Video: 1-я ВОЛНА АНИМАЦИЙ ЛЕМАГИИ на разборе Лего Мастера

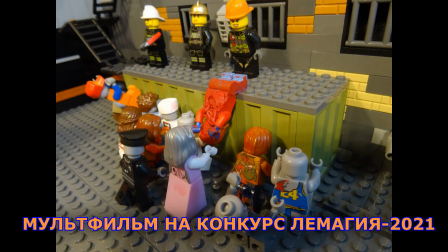16:31 Зомби повсюду. Из минусов это квадратная картинка. Из плюсов это достаточно неплохое движение мини-фигурок.
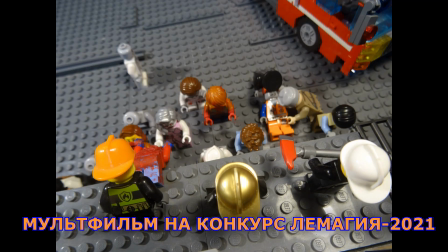16:38 Хотя можно сделать гораздо лучше, потенциал в этом есть. К сожалению, здесь отсутствует история.
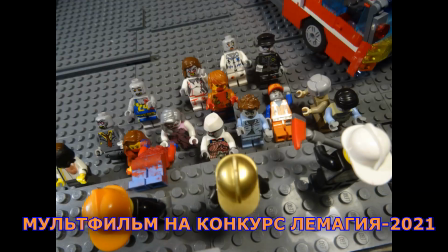16:44 Просто зомби, ну, какая-то небольшая зарисовочка, не более того.
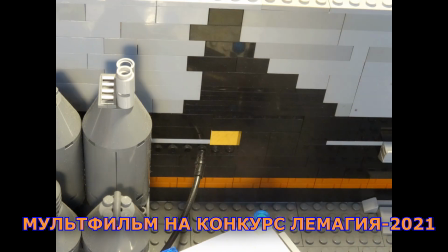16:50 Нет главных персонажей, нет развития какого-то сюжета. Ну и мультик порядком минуты, естественно.
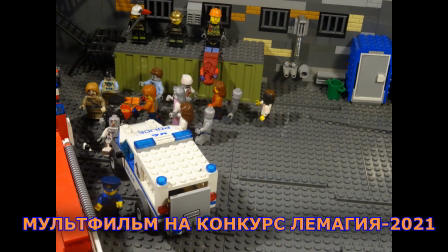16:57 Какое здесь развитие сюжета. И еще один минус, это сама озвучка, ее практически тоже нет.
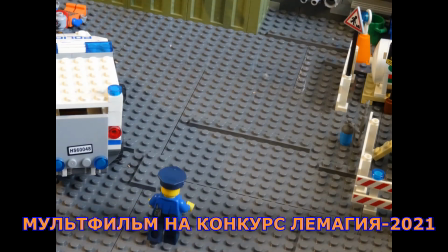17:03 Отсутствие сценария не дает пройти этому мультику дальше. Последний бой.
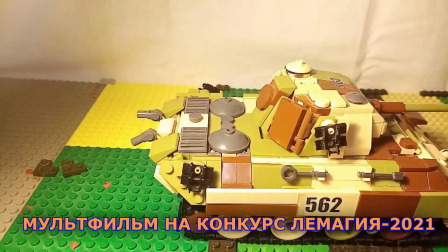17:09 Честно сразу скажу, что работа абсолютно не конкурсная, хотя бы по отсутствию декораций.
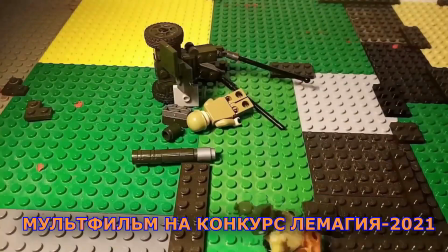17:16 А декорации мы оцениваем. А раз их нет, то и оценивать, собственно, нечего.
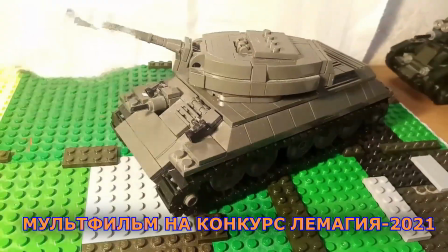17:21 Значит, эта работа не конкурсная. По анимации что могу сказать?
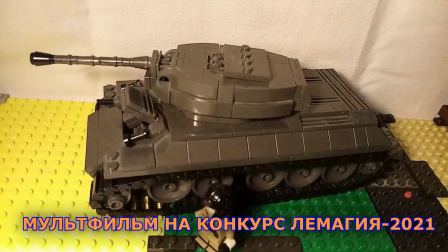17:25 Анимации явно не хватает кадров, ну, как и во всех предыдущих мультфильмах, больше кадров надо делать.
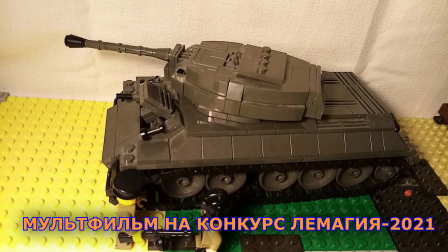17:31 Здесь используется программное увеличение кадров, сглаживание, и оно портит все. Однозначно, если кадров мало, то сглаживание вас никак не спасет. Это сразу видно, и это сразу портит впечатление.
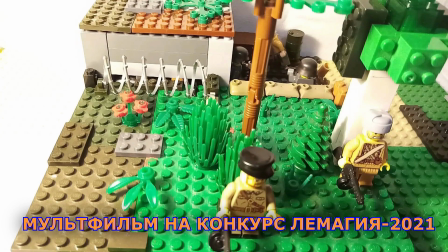17:46 Сценарий, ну, просто, это по сути просто стрелялка. Ну, озвучка слабенькая, анимация слабенькая.
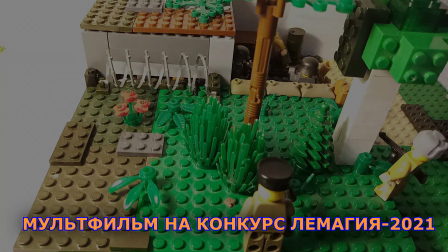17:53 Работу не пропускаю. Следующая работа. Мультфильм «Гренни».
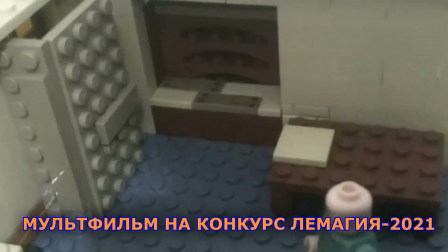17:58 И, как вы понимаете, этот мультфильм тоже не проходит по конкурсу. Ну почему? Потому что сценарий здесь достаточно невнятный.
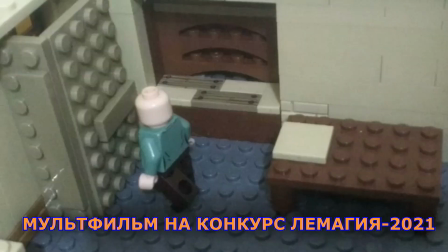18:05 Я понимаю, что мультик по мотивам игры Гренни, сам снимал несколько мультфильмов на эту тему,
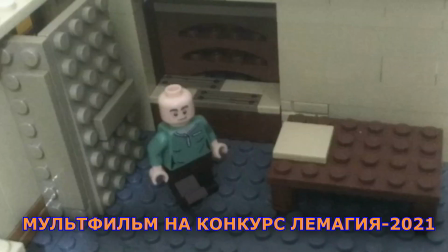18:11 но для конкурсной работы здесь сценарий невнятный, невнятная история.
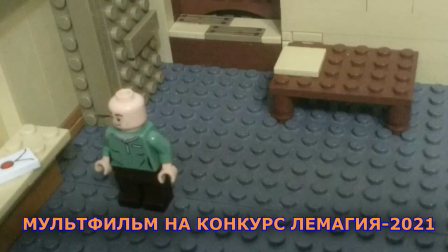18:16 Достаточно слабая анимация, хотя для начала и неплохо.
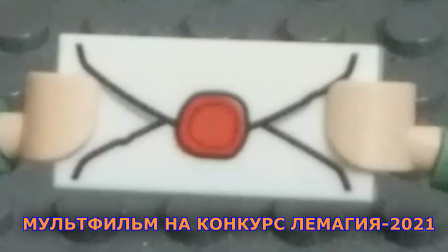18:21 По озвучке, ну озвучка тоже такого начального уровня, достаточно блеклая картинка,
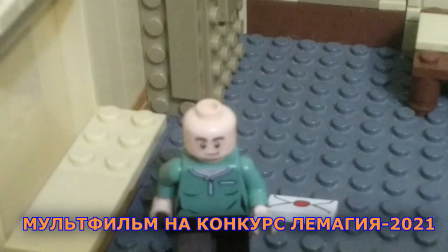18:26 и как-то в этом мультике все, скажем так, начального уровня.
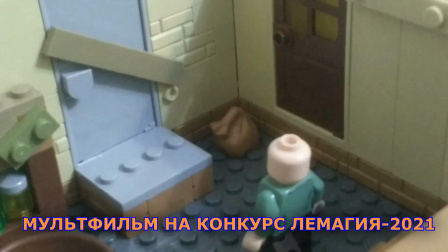18:30 Ну а раз начального уровня, не могу пропустить дальше, потому что есть работы гораздо сильнее и по качеству анимации,
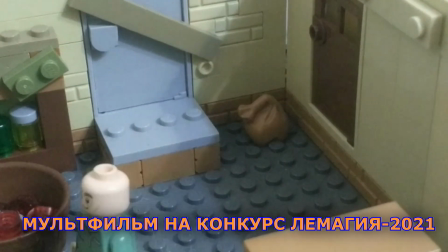18:37 и по вообще картинке, как вот смотрится эта анимация, какое впечатление производит, и по сценарию, по озвучке,
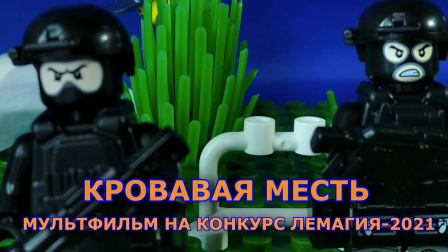18:44 ну и так далее. Поэтому не пропускает. Дальше идем. Мультик удивителен тем, что в нем отсутствует практически анимация.
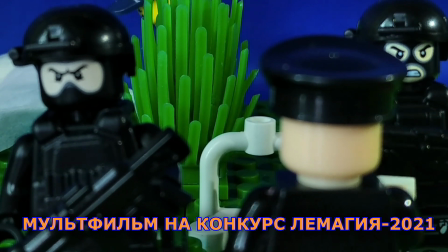18:53 Она, конечно, есть, но ее настолько мало, что невозможно этот мультфильм оценивать именно как анимацию.
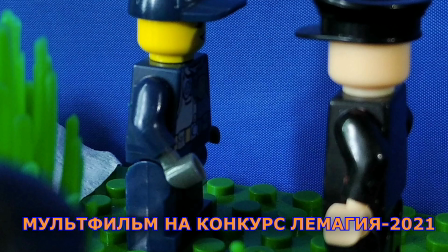19:00 Поэтому мультик и не проходит дальше по конкурсу. По картинке картиночка приятненькая, декорации присутствуют. Хотя все снято достаточно близко, крупным планом, и декораций практически не видно,
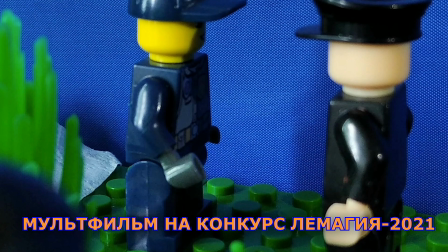19:15 но может быть это и хорошо, может быть деталей мало, и поэтому пришлось так крупно брать все объекты. Сценарий тоже присутствует, какая-то детективная история. А одна из самых слабых сторон – это озвучка тоже.
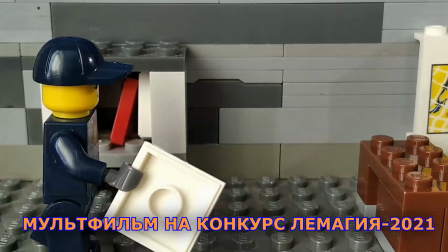19:30 С озвучкой поработать бы разных персонажей, желательно, чтобы озвучивали разные люди.
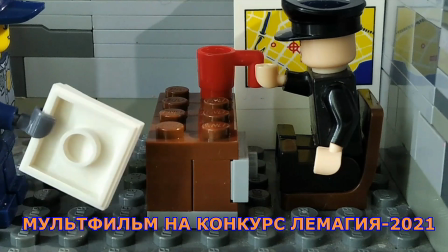19:36 Но главное – это отсутствие анимации, как я уже говорил, и это не дает мне права пропустить эту работу дальше.
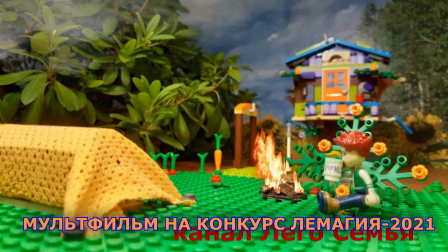19:44 Следующее. «Битва экзорцистов». Интересный мультик, отличные декорации, хороший монтаж.
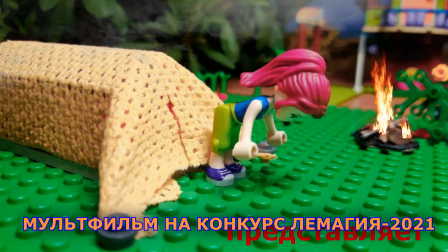19:51 Анимация, в принципе, неплохая, можно бы улучшить, но, в принципе, повторюсь, неплохая.
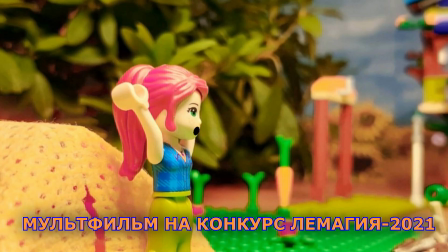19:56 Хорошая озвучка, интересная, необычная история. Но есть один глобальный минус в этой анимации.
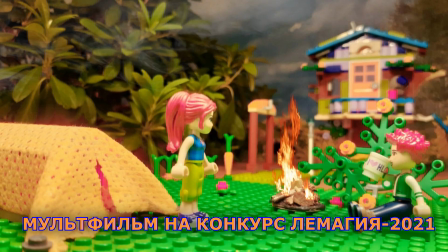20:02 Как и говорили авторы этого мультфильма, главное – участие. А соблюдение условий конкурса для них – это не главное.
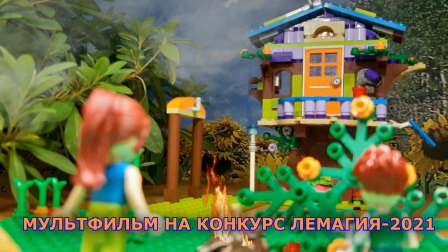20:09 И поэтому они не сделали законченный сюжет преднамеренно, к сожалению.
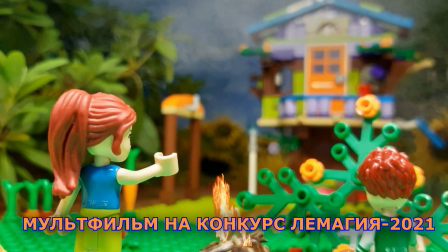20:14 Не очень правильные позиции, как мне кажется, но, тем не менее, мультик я на канал выложил.
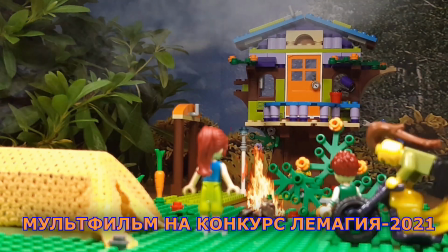20:19 Видимо, цель они свою достигли. Я же своей цели, к сожалению, не достиг.
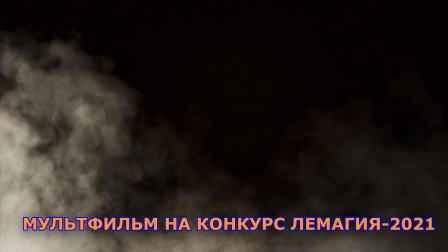20:24 Я не увидел интересной полной истории, потому что это какой-то обрывок,
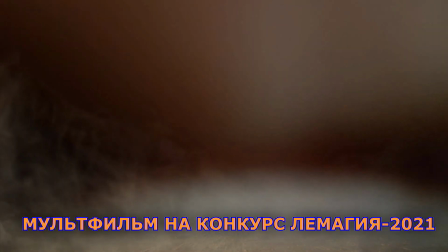20:29 к сожалению, и поэтому работа не конкурсная, дальше она не проходит. «Возвращение Таноса».
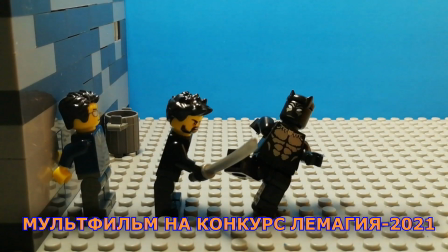20:36 Короткий мультик про супергероев.